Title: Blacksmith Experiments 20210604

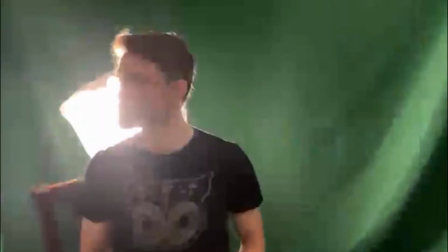(0:00)
Howdy, Tanya and team. It's Brendan. So I did a couple experiments.
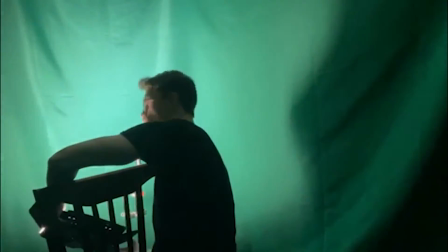(0:06)
This is me starting off with a green curtain with only one light and seeing if I can just backlight myself, just do some fun stuff.
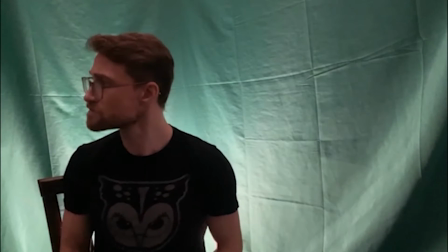(0:15)
If the actors had kind of a very crude green curtain, not a lot of love and care put into it,
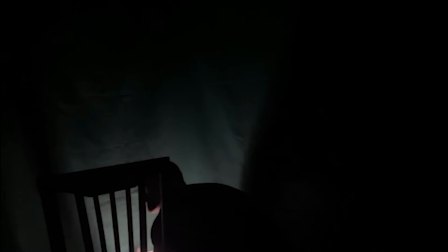(0:22)
I am shooting everything on my phone to really handcuff myself to what I'm told the actors have.
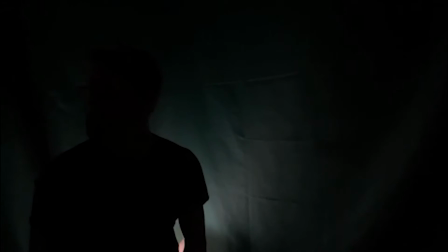(0:27)
And then I'm just playing with some different backlighting options to see if we can kind of just get theatrical in the lighting
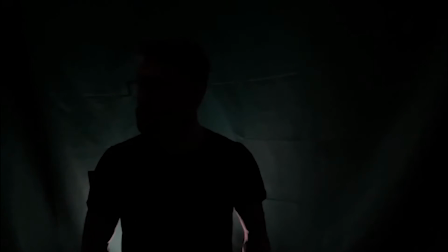(0:34)
without really doing any heavy lifting on the chroma key or the green screen removal. So this is me just kind of moving around, completely silhouetted and just completely backlit. I don't know if this is really that convincing, but it's kind of a first pass at doing that.
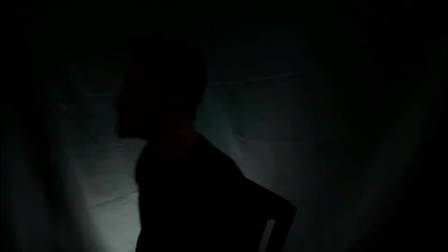(0:53)
Then I'm going to kind of try some different angles. And you can see a little bit of a cast on my face, so if the actors were more profile, we would still be able to kind of feel them in the light. Now what I'm going to do is put up a black curtain instead of a green curtain.
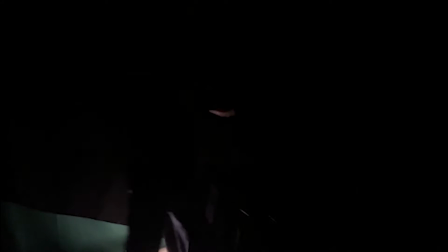(1:13)
And the thought here would be, if we're not going to worry so much about green screen removal, or in certain moments, if we want to not worry about the chroma key that is going to pull at people's hair and the sides of their faces because we're shooting on phones.
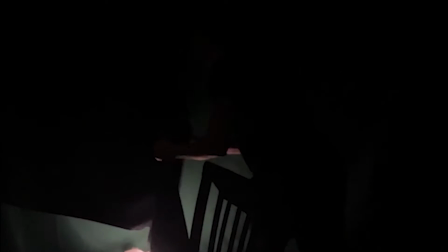(1:30)
So in a couple moments, if you want to lean into kind of the black box aesthetic,
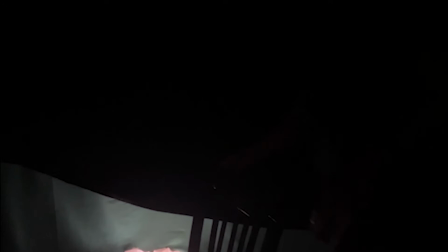(1:35)
something I've done is just gotten cheap black felt fabric, sent it to actors, and instead of hanging up their green screen, they hang up black. And it just kind of flattens everybody's background into just a void
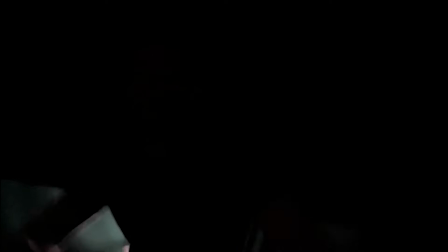(1:48)
that then we can easily composite people next to each other in a void. Now, when I did this with the backlighting, it's just kind of black on black.
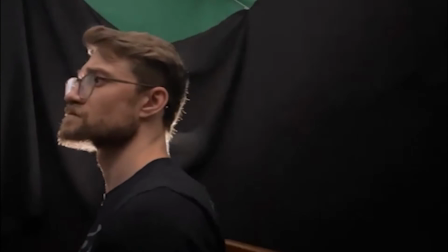(1:59)
So instead, I picked up the light and started playing with it positionally around myself,
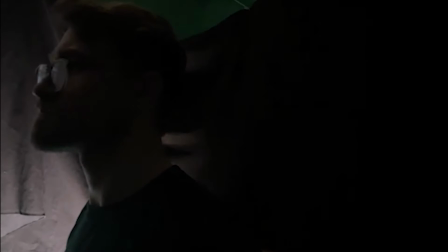(2:05)
kind of like we would play with lighting in the theater, of kind of positionally how the backlighting works. So we can just throw it at the background and get a little bit of a silhouette. We can start coming underneath our talent,
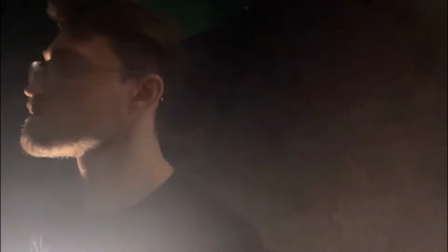(2:20)
coming more to the front. We can flare a little on the lens.
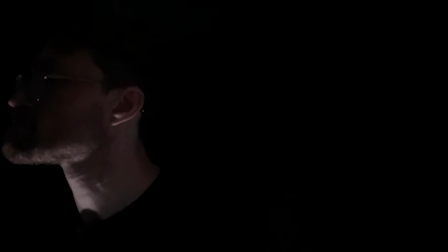(2:24)
Again, that's going to be hard to control with two actors, but I was just trying to play with looks that might just be very simple to execute, but would kind of help tell the story. So in the futzing around with this is why I like to do this stuff, is I just kind of look at a lot of what doesn't work and then slowly start to figure out what might work.
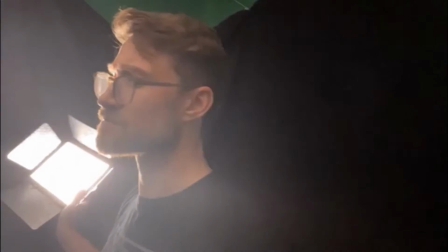(2:46)
So thought about going overhead, but I thought it might be weird for the actors to have to like hang lights.
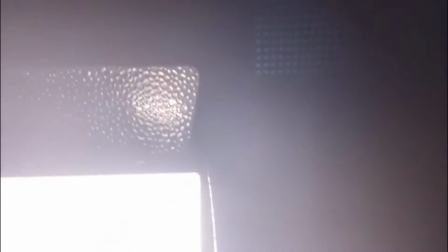(2:52)
And then something that I gave the group in an email was kind of a strip light that can strobe.
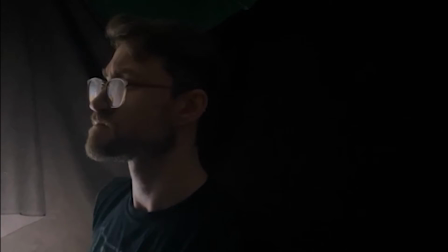(3:01)
It's kind of like it's literally meant for like being trapped on the side of the road or something at night. And I wanted to play with the idea of, if we could send them the same
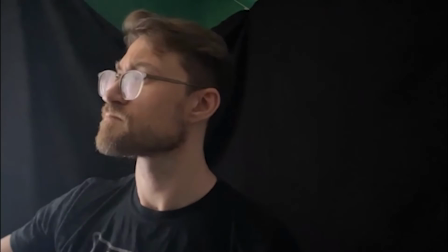(3:10)
moving light, or kind of pin light, if you will,
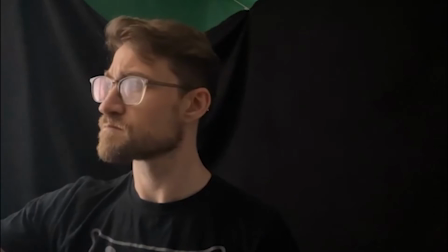(3:14)
we might be able to play with a lighting source that starts to feel a little bit
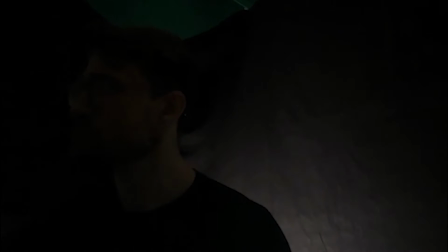(3:20)
more like highway lighting or street lighting or cars at night.
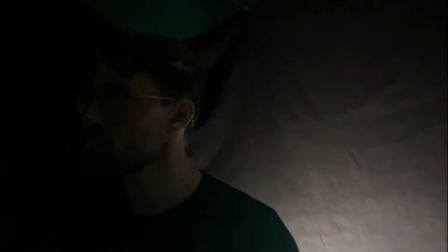(3:26)
So this is me still playing positionally around,
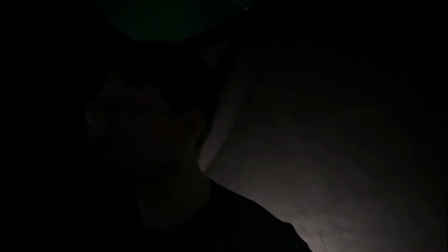(3:29)
but I'm giving you some context because I'm hoping that when I lift it into frame to keep playing with it,
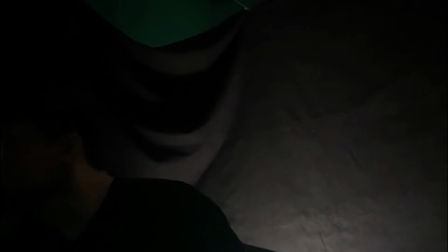(3:36)
you'll see kind of what I had in mind.
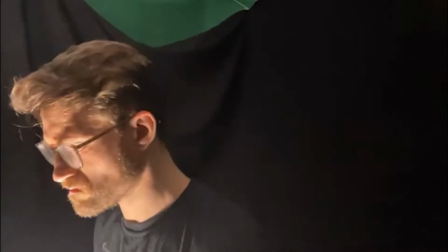(3:44)
So yeah, this feels very dark to me. Not in love with it. I keep trying to dial it, see what I can maybe do with it.
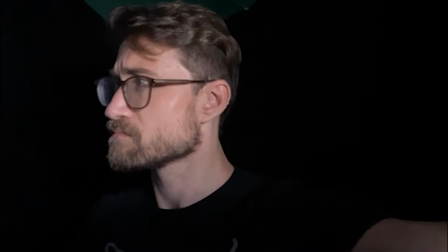(3:52)
I bring it completely front, kind of looks like headlights, but it's just kind of very front lit.
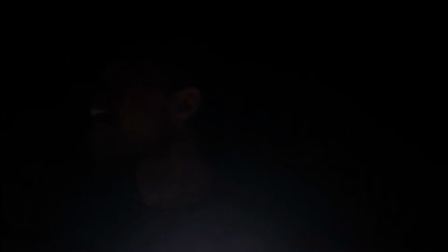(4:08)
Now I'm a little bit underlit, which could be a thing if, the car is turned off and it's just at night. And then I started playing with, like I was kind of setting up before, these pin lights, or these kind of small lights. And this is just closing the barn doors of the LED I have, because I don't have a ring light, I just have an LED. But this would be kind of masking the majority of the light and just keeping a piece of it.
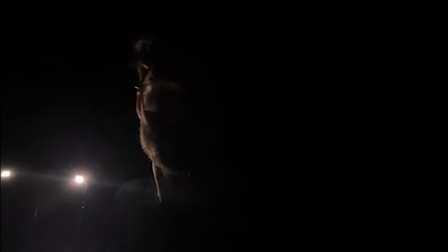(4:33)
And I started to wonder, if we put kind of two little pin lights behind them both, would it look like headlights? And could we play with them being only illuminated by headlights behind them?
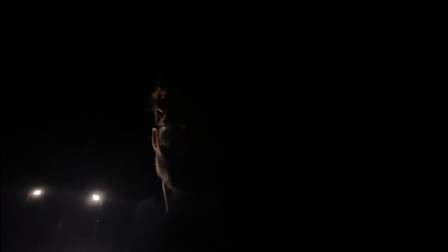(4:50)
And then there could be this kind of nice profile-y, silhouette-y texture or bleed on them.
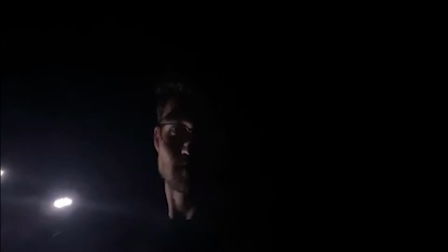(4:59)
And if we gave movement to that, if we had the strobe effect of the little strip lighting that I sent,
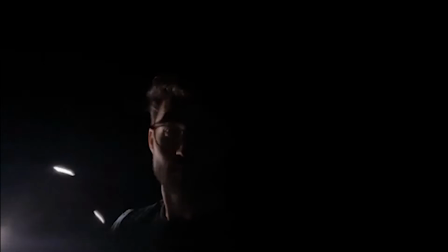(5:05)
then you could have it kind of passing by them on the same side, and it would look like they were just in darkness in a car.
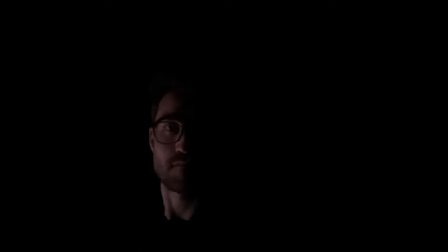(5:16)
And what's nice about this is there's no chroma key happening, there's no green screen removal, we are just taking iPhone footage that is being beamed to my computer. So the same way as if I could grab their footage and just send it to my computer.
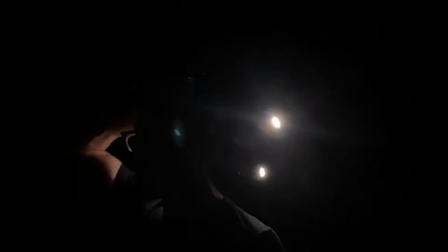(5:37)
And then I played with it on the other side and behind my head and just seeing what could look good.
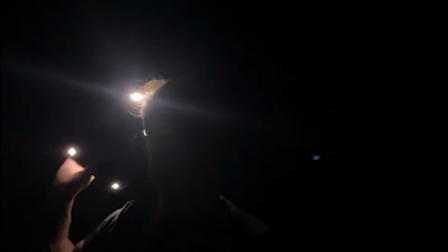(5:45)
We could strobe the lights behind them. So these could be choice moments that we choose to break out
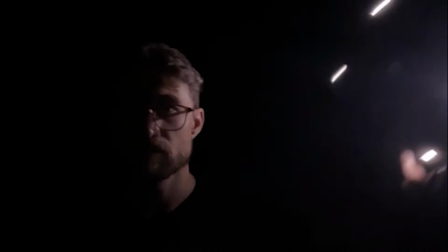(5:54)
and do something just very theatrical, very simple, very stripped down,
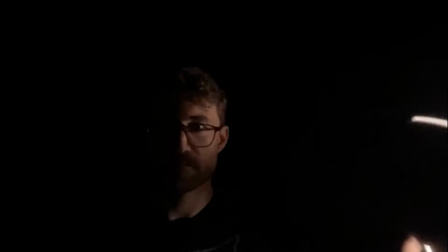(5:59)
and just let lighting design, audio design, and the presence of our performers, right? We've got two lovely gents that can really command the screen and the stage, so why not let them do that and not worry so much about the gimmicks for a few moments and let people really live with them, either in close-up or composited next to each other or stacked one behind the other for the scenes. So just giving you some looks. This is the most stripped down. This is the most lo-fi. I'm not pitching this for 90 minutes, obviously, but you can see this is very simple yet and clean, yet dramatic, yet theatrical. And so I think there could be some compelling moments to use a device like this to really break us out and kind of strip everything away.
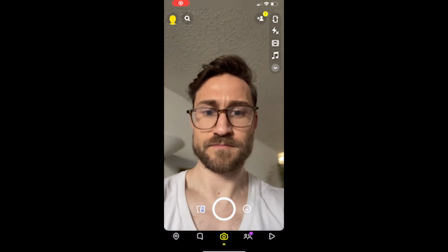(6:54)
So now I'm using my phone.
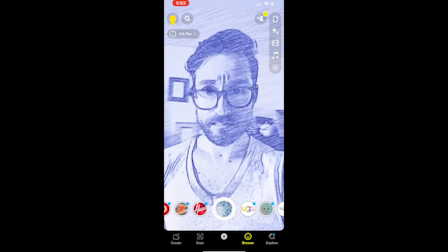(6:55)
We're all familiar with Snapchat, and Snapchat has these kind of graphical, ink-based, kind of cartoony filters.
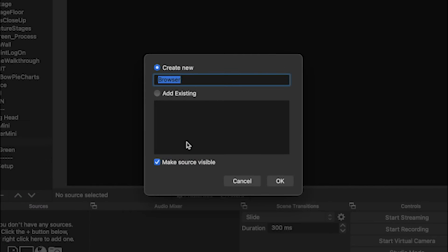(7:03)
So I went ahead and used, again, this OBS Ninja, which is just a browser-based,
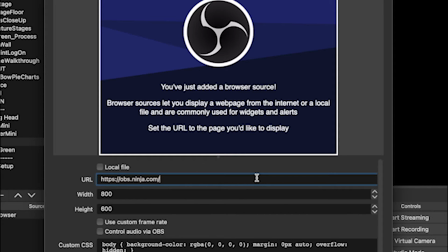(7:09)
turns whatever phone attaches to it into a live video feed. So I log in, I make my camera go live, it gives me a custom URL that only I have the code to, and I then can input that URL into OBS, Open Broadcaster Software,
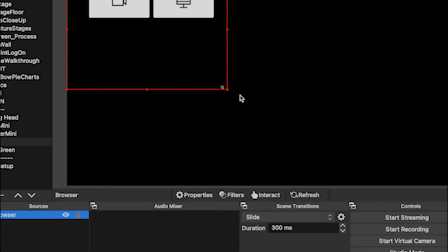(7:28)
which is free, and it's then going to give me that live video feed into OBS over Wi-Fi. So generally speaking, this is going to see whatever the phone sees, which is great.
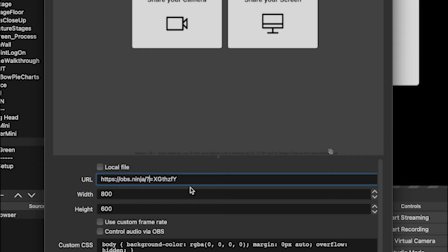(7:43)
So the actors don't really have to do anything.
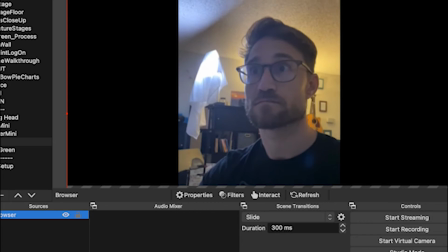(7:46)
And we're just going to get the live video feed, and if they are connected to an audio device, it can also grab that audio.
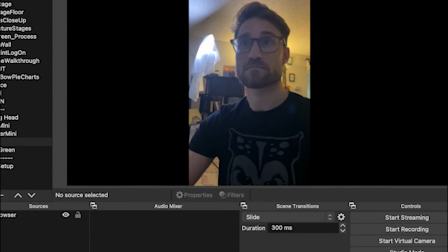(7:54)
So we're able to get the live audio and video of the actors.
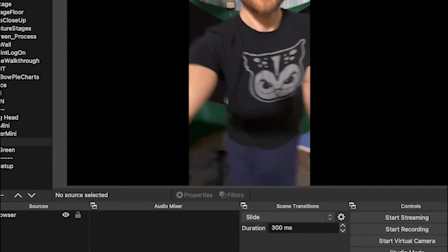(8:00)
Fantastic. So you see me, this is just with my phone. I attach it onto a tripod
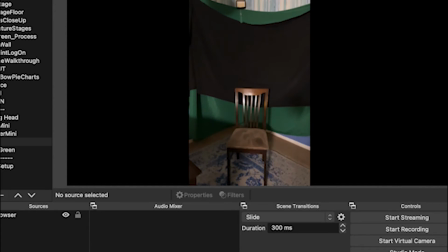(8:10)
and kind of sit into the space. And you see I have the black curtain hung up over the green curtain.